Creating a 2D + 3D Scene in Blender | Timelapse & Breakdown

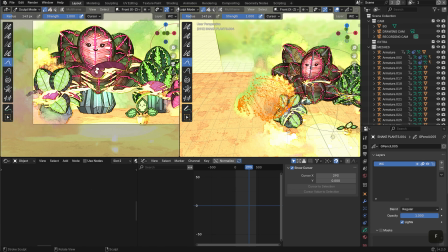12:36 Now, to get these strokes to look exactly how I wanted them to look, I worked a lot in sculpt mode using those tools to adjust the
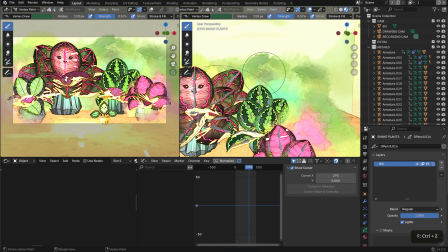12:46 transparency and the width of those strokes, which makes it really handy,
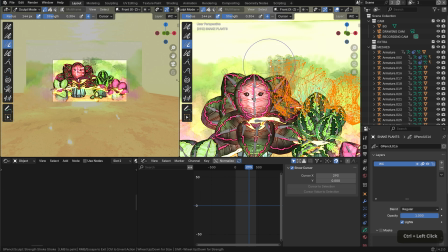12:52 especially when you're trying to go for a style like this one.
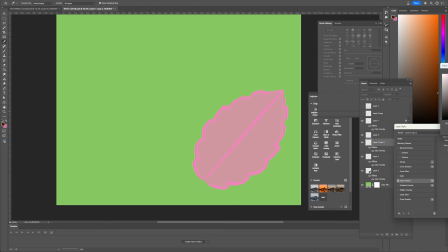12:58 So here I'm kind of going back and forth between Photoshop and Blender, and this is because I wanted to add more details on the leaves.
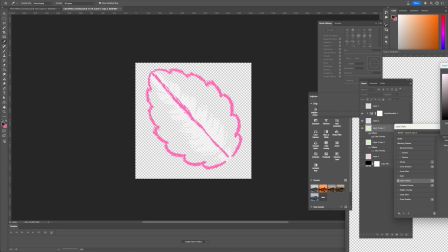13:09 Again, like I said, I would generally do that with grease pencil, but it was a lot easier to make sure that I kept those details flat rather than spherical.
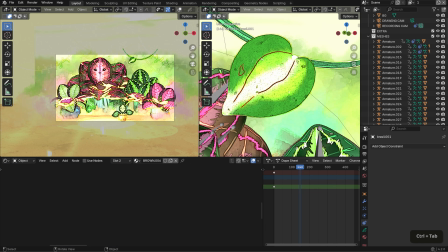13:18 After I was done with those 4 plants, I went back and started adding more to make it feel verdant.
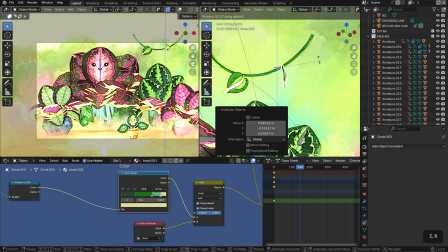13:25 So I added these leaves on the top,
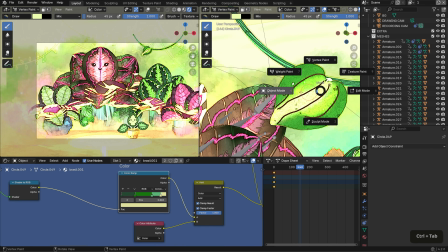13:29 and this is the same element that I used in the Monster Monstera scene,
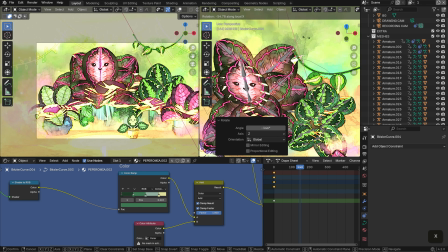13:35 but I did change the variety just so that I didn't have a very similar look.
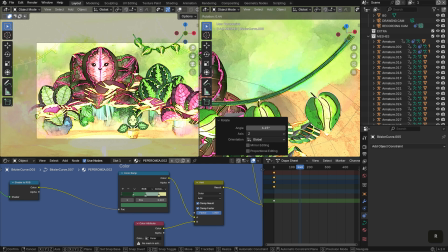13:40 Here I kind of just did that same process of using a shader, but there I don't really have textures on it.
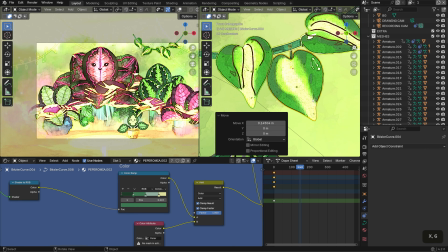13:47 I just use vertex paint to change the color and then use grease pencil in order to add the details.
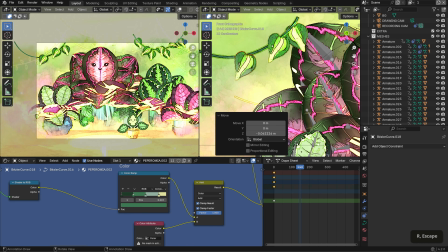13:54 I just duplicated it at the top and then on the side to fill up any empty
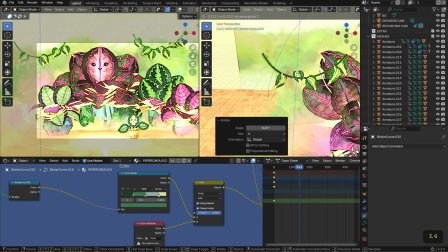13:59 gaps and just create this visual vine element to help frame the scene.
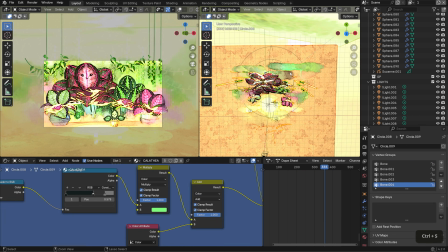14:06 Then I added some background elements like these hanging plants, and I did some with grease pencil and some with meshes.
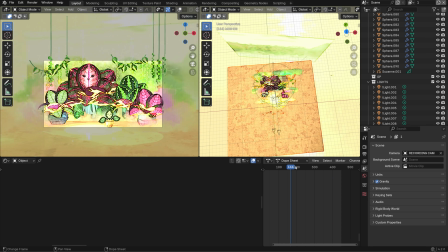14:15 The grease pencil ones I was able to set to a different blending mode in order to again act like a texturing mechanism,
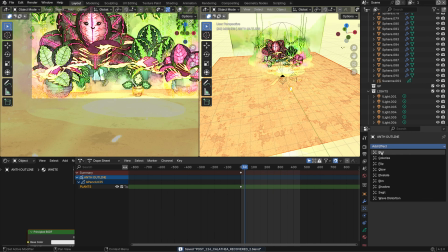14:23 so it added a little bit more detail to the background.
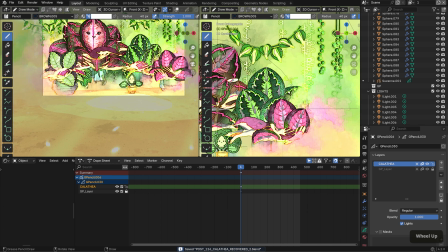14:26 And then I also added these meshes hanging down so that there was some depth.
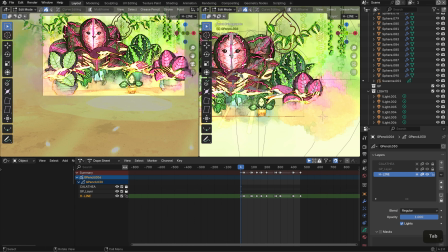14:33 So I did some hanging plants and then some plants in the shape of Theo in order to tie it together.
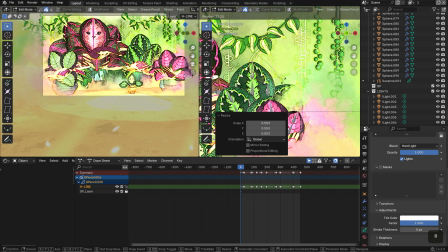14:41 For these, I just made them the color white, which works best when using the hard light blending mode,
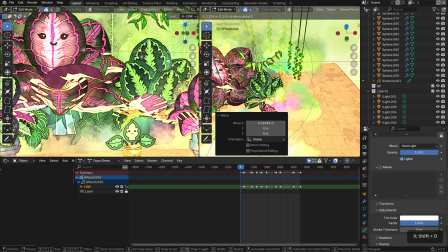14:47 and I just lowered the opacity and then made adjustments as needed.
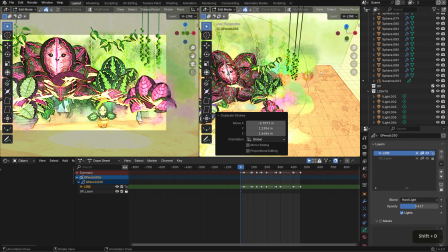14:53 And here I'm just positioning them around the scene behind the plants.
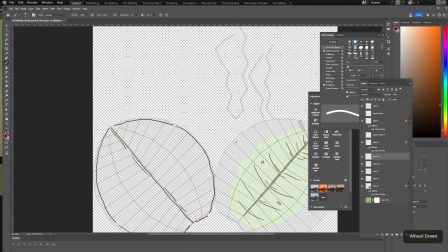14:59 And then I think here I'm realizing that the backside of the leaves needs some detail lines as well.
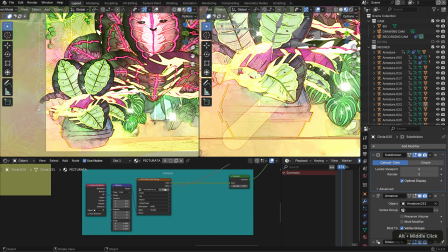15:05 So I kind of went back and I finished the other part, and then that was it.
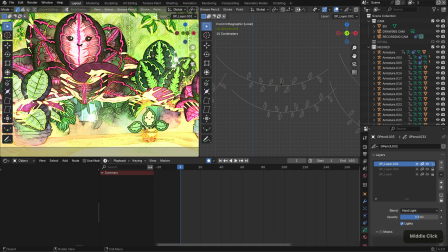15:11 One thing that really ties this together is the compositing. So for this is how I actually added the outlines in this piece.
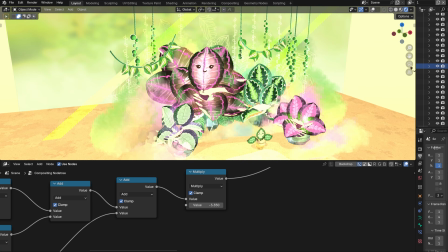15:21 I think I do talk a little bit about that process in the previously, and so again, if you want to check it out, I'll leave a link.
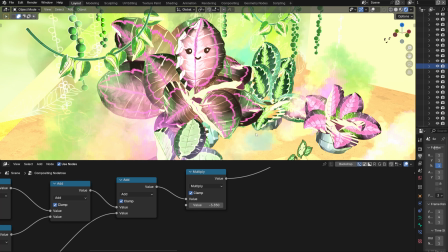15:28 But that was able to get me a lot of the stroke lines around the
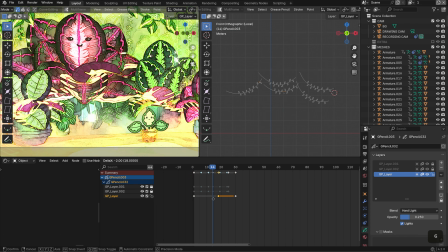15:34 different colors and the different textures so that they'd be a lot more pronounced. And here I'm just adding some vines in the front, just as some front elements to give it, again, more depth,
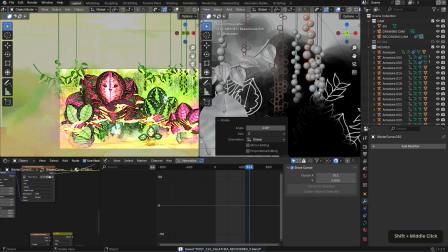15:48 and setting it to a different blending mode, and then animating it, adding some modifiers to get it to repeat.
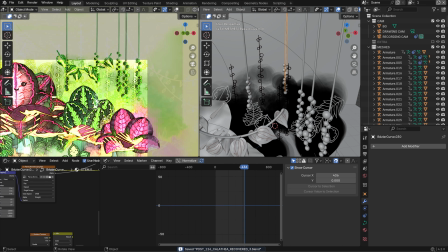15:54 I think here I'm doing some last minute adjustments, adding more overlaid grease pencil objects,
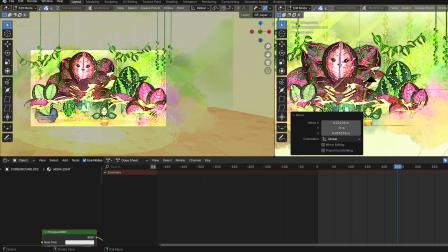16:00 and I really like working with grease pencil in this regard because it feels more like a graphic design style,
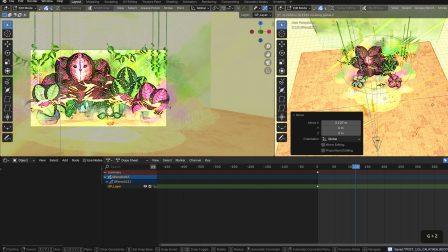16:08 one that I am used to.
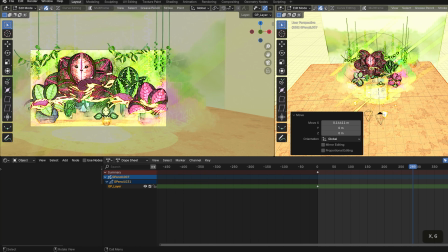16:09 So I like really using grease pencil to overlay it on top of the scene elements in order to give it a bit more detail.
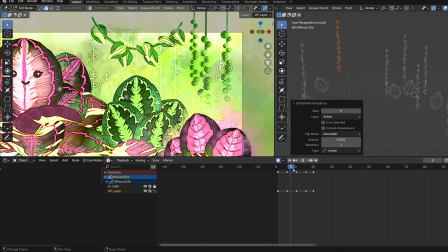16:18 And here I'm just animating those string of pearls and, you know, doing the same that I did for those front elements.
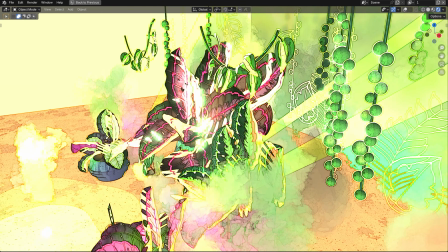16:25 And that was it. So thank you so much for watching. I really appreciate it.
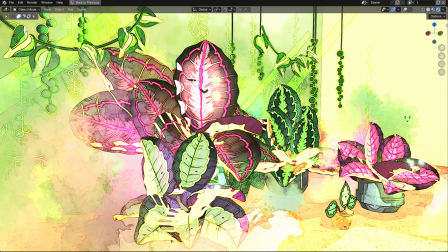16:30 I hope you enjoyed this and this format.
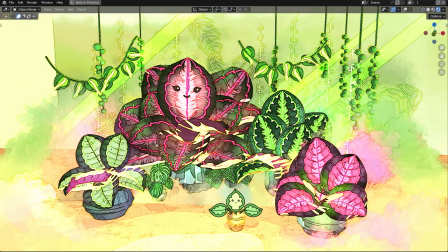16:32 I know this was kind of new, but yeah, I had a lot of fun creating this, and hope to see you guys in the next video.